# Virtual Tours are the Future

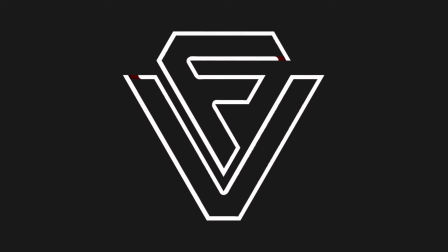All right, guys. Right here, we've got the future, the present and future of marketing.
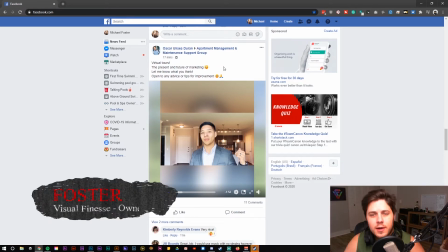And this is specifically for apartment management and maintenance. So these are people who are trying to lease out their properties.
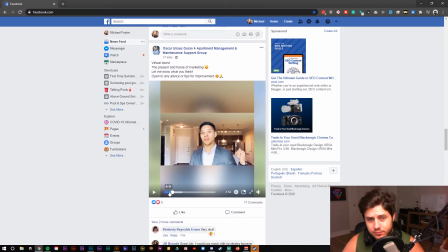So we're gonna take a look at this. So he's like, "Let me know what you think." So, of course, I see that as a open invitation for constructive criticism.
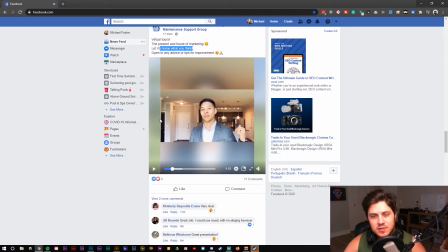I'm not gonna just rip on the guy. We're gonna talk about things that he's doing well, things that he's not doing well, and take a look.
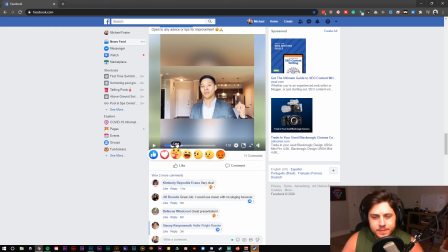So take a look and listen. Actually, let's do this.
Good afternoon, everybody. My name is Oscar. I'm with the Grand Estates Woodland. Thank you so much for joining me for our virtual tour.
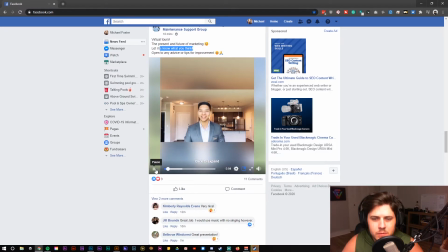I'm super excited to show you our 2-bedroom, 2-bath Lantana floor plan. This floor plan comes with 1,170 square feet. It's a perfect roommate-style apartment.
Right off the bat, something that's killing me right now is the poor audio quality.
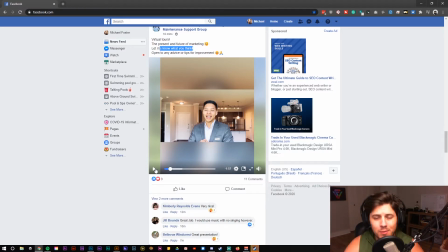I'm getting a lot of room noise. This apartment isn't furnished, so there isn't a lot of fabric, drapes, couches, carpet to capture the
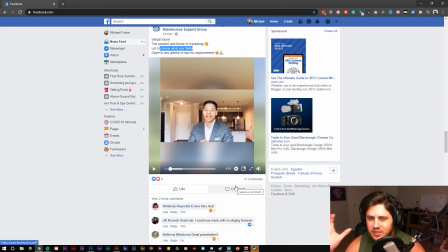echo, the reverberation of sounds. And so we're just getting a ton of feedback and noise, and it's very loud, very chaotic. A way to combat this without a sound room or overdubbing is to have a lavalier mic,
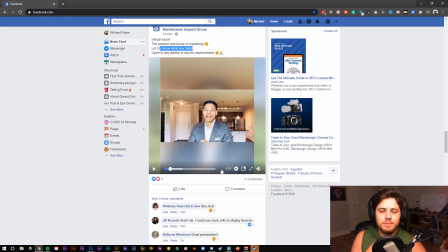so something that's closer to your actual neck, or have like a headpiece that you wear that's closer to your mouth, and so that way it'll overpower other outside noises. So having the proper equipment can help a lot too.
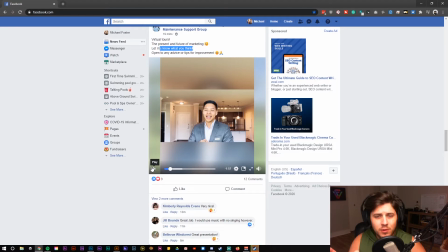Now this looks like a 50 millimeter lens just based off of the compression. He's also doing this in front of probably a natural light source with the
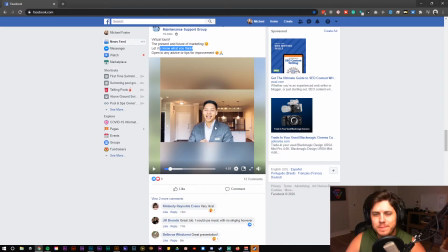I would assume that the blinds are like halfway down or something, because I'm getting a lot more on his chest than I am his face, and so that difference in lighting is pretty apparent.
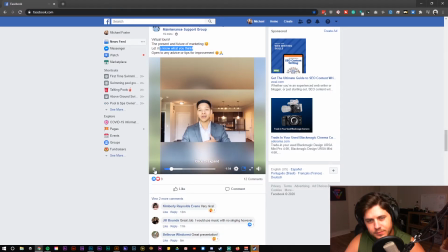You have all hardwood flooring throughout the entire apartment, granite countertops, stainless steel appliances.
So one of the things is we are 20 seconds in. Okay, we're 20 seconds in. You've got a 7-second window to capture people's attention.
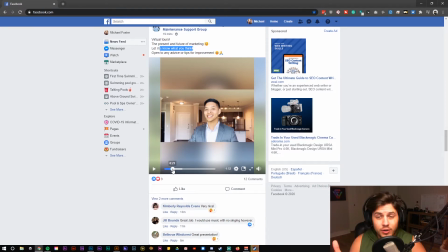7 seconds. And then people are either going to continue watching or they're going to bounce. And that's recurring. You've got another threshold at 14 and 14 seconds, and then another one at 30 seconds, another bottleneck at, so every few seconds you've got to recapture people's attention.
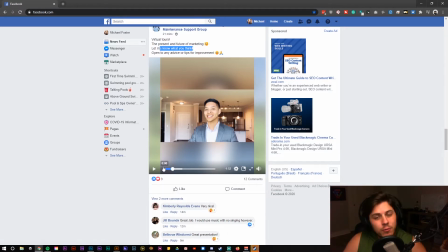And we're not really doing this. You're going over a lot of the features of the apartment but when you get the opportunity to showcase with video your stuff, you want to be letting the apartment sell itself.
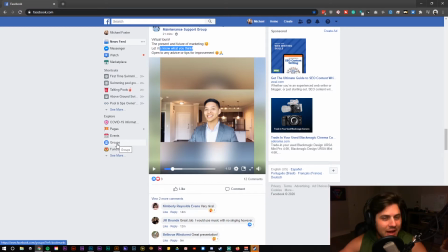These are things that you should be reading on the side of your website or wherever platform it was placed on as they're watching the video, if they're not watching full screen or on their phone. So, but also they should probably already be familiar with some of the amenities and
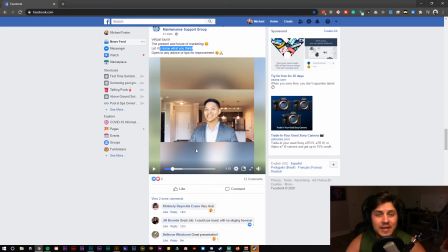qualities of the apartment if they can't see it in the video itself. So like hardwood flooring, that's apparent if you're doing a virtual tour. Granite countertop, all these things, they should be able to see it. You don't have to tell them.
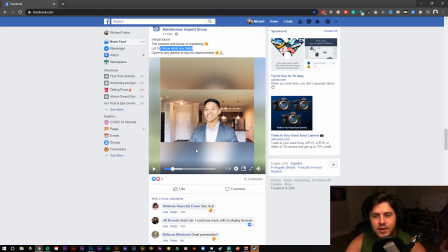They should be able to see it. Now, kudos to you for looking great. You got a nice haircut, white smile, unblemished skin. You got the nice suit, everything's great.
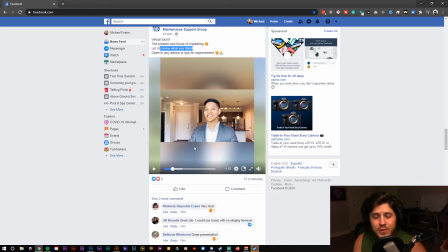I mean, you present yourself very well. You speak clearly. You talk talk with inflection. That's very important. You are fantastic and probably the better half of this video, if I had to guess.
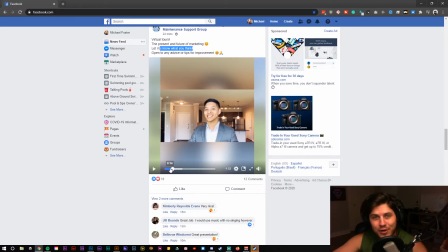But I don't even know, because I'm 20 seconds in and I've already got all these things that are coming down through my mind. So let's keep watching.
Ceilings. I'm gonna flip this.
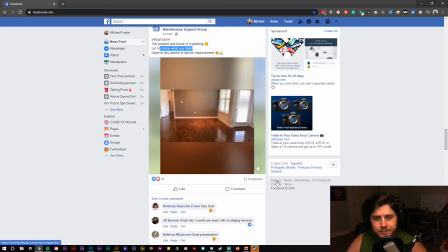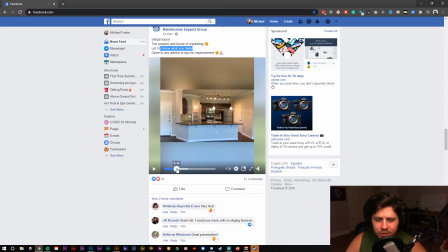Okay, so something that we're getting with this turn here, first of all, handheld shaky cam.
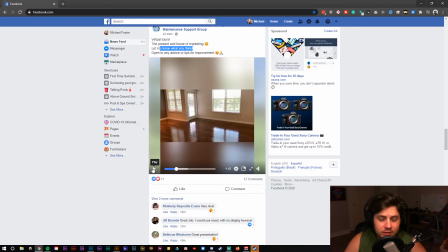Very unprofessional. It feels and looks as though you're just holding your phone and walking around in the apartment. let's see if I can remember. Oh my goodness, it's been such a long time.
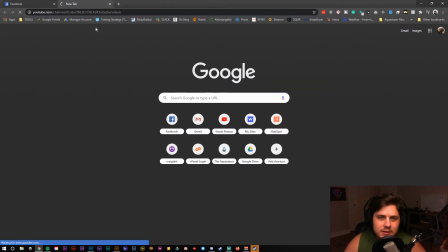There's this guy, Bodie.
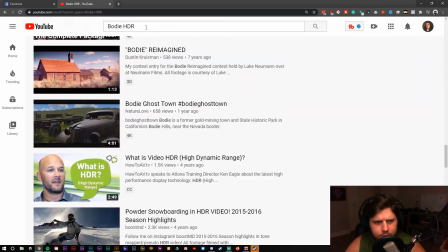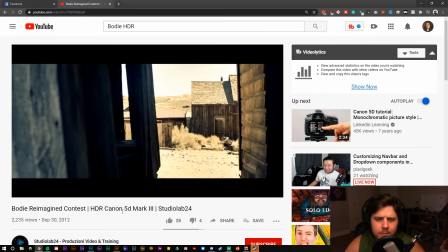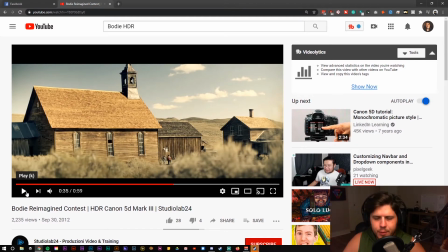All right. Well, I can't find the original Bodie guy who originally covered Bodie.
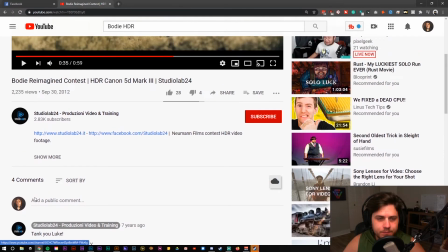He did an amazing job. He, I don't think it was Studio Labs.
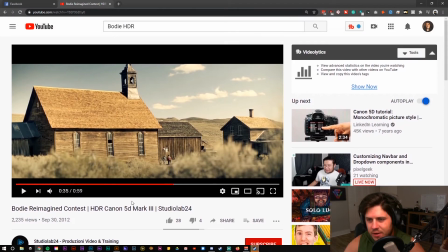You know, I know he had some issues with YouTube, and so he might have gotten off of YouTube or whatever, YouTube drama type style.
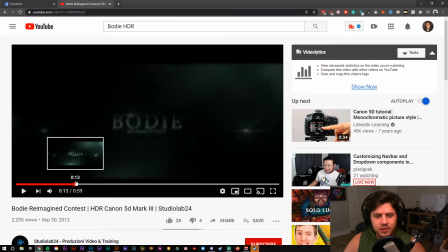But this does feature a lot of the basic camera cinema style effects,
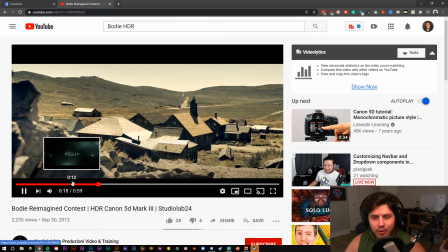you know, with a proper color grading, proper high dynamic range imaging.
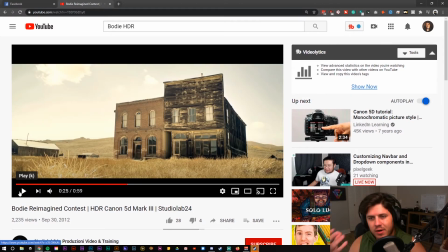This is only possible with modifications to DSLRs where it'll actually take, you know, it's you've got to do all of your motions twice as slow because every other
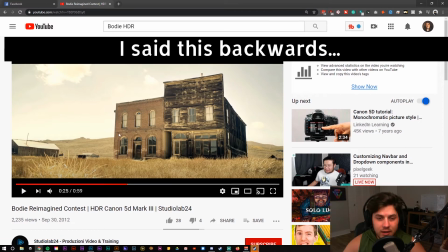frame it's alternating between a low key capturing the shadows and high key capturing the highlights.
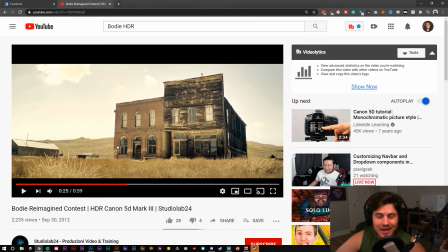Otherwise, you would need a actual film camera to get that kind of dynamic range, which is not possible with digital work. So the workaround there is kind of important. Now, this is all very technical,
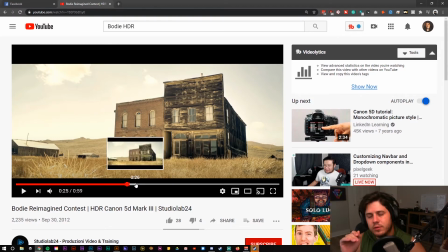but you get incredibly smooth with hopefully no ghosting effects, which is an aberration from the using the technique. But if you move smooth enough, then it shouldn't be an issue.
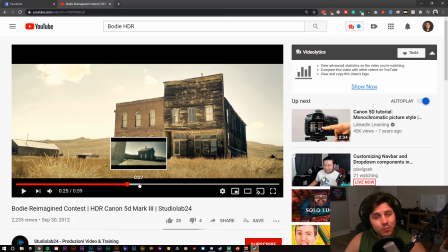But you know, low angles, the right width in prime lens. So getting the right width is important so that you can. So for example, and you have to understand.
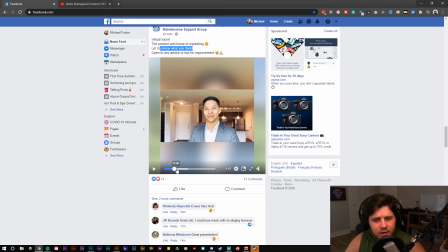So like this right here is like a 50 millimeter. And then when you take this 50 millimeter, it just feels tight.
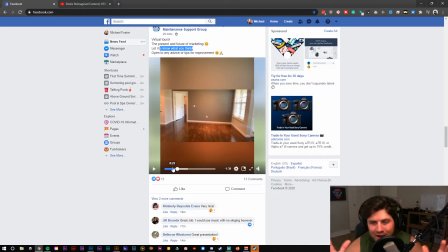It feels enclosed. And so you need a wider angle lens to get a wider angle shot. But then the drawback of wider angle lenses is that you sometimes get an unwanted, unless you pay, you know, $2,500 for an actual nice Canon L series wide angle lens.
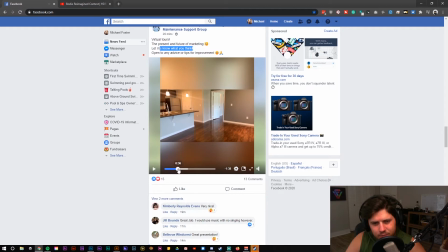You're going to get a ton of this. I don't know if you can see it, but this, this aberration when you cut these corners, right?
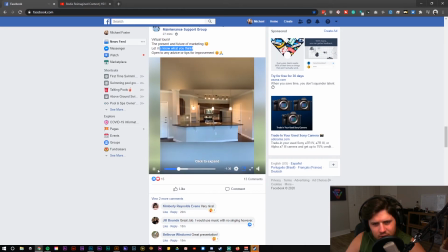It's like this weird thing going on the sides, especially when you're moving really fast, and shaking hand doesn't help. I mean, I'm almost feeling sick watching it. But you know, you're not really, you know, there's another technique.
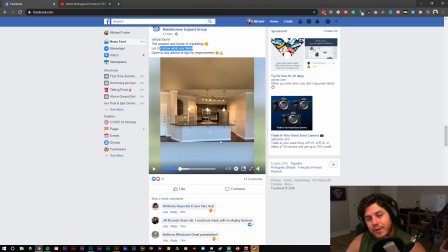You can do a flyover. You can do that over the granite countertops. But here's a great house lens.
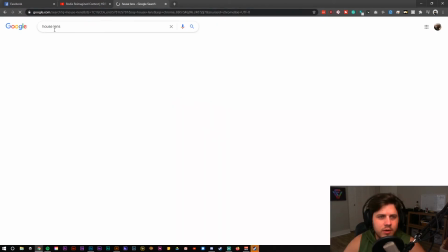This is a company I used to work for. They're very, very cheap.
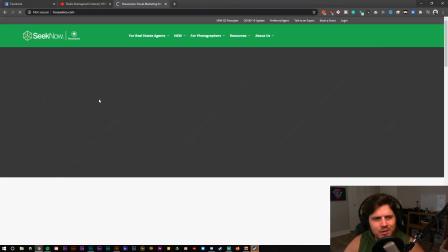They're specific to my area, but this is what is going on? House lens.
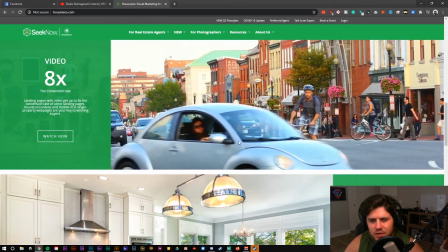Okay. But anyways, they do a lot of virtual like videos and stuff. And, you know, they do a lot of virtual tours.
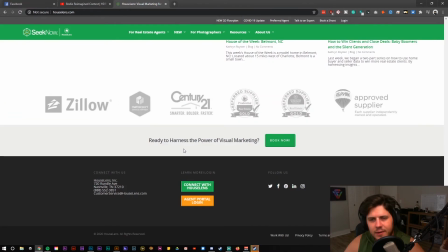They can do a lot of this kind of stuff. This is kind of what you would want.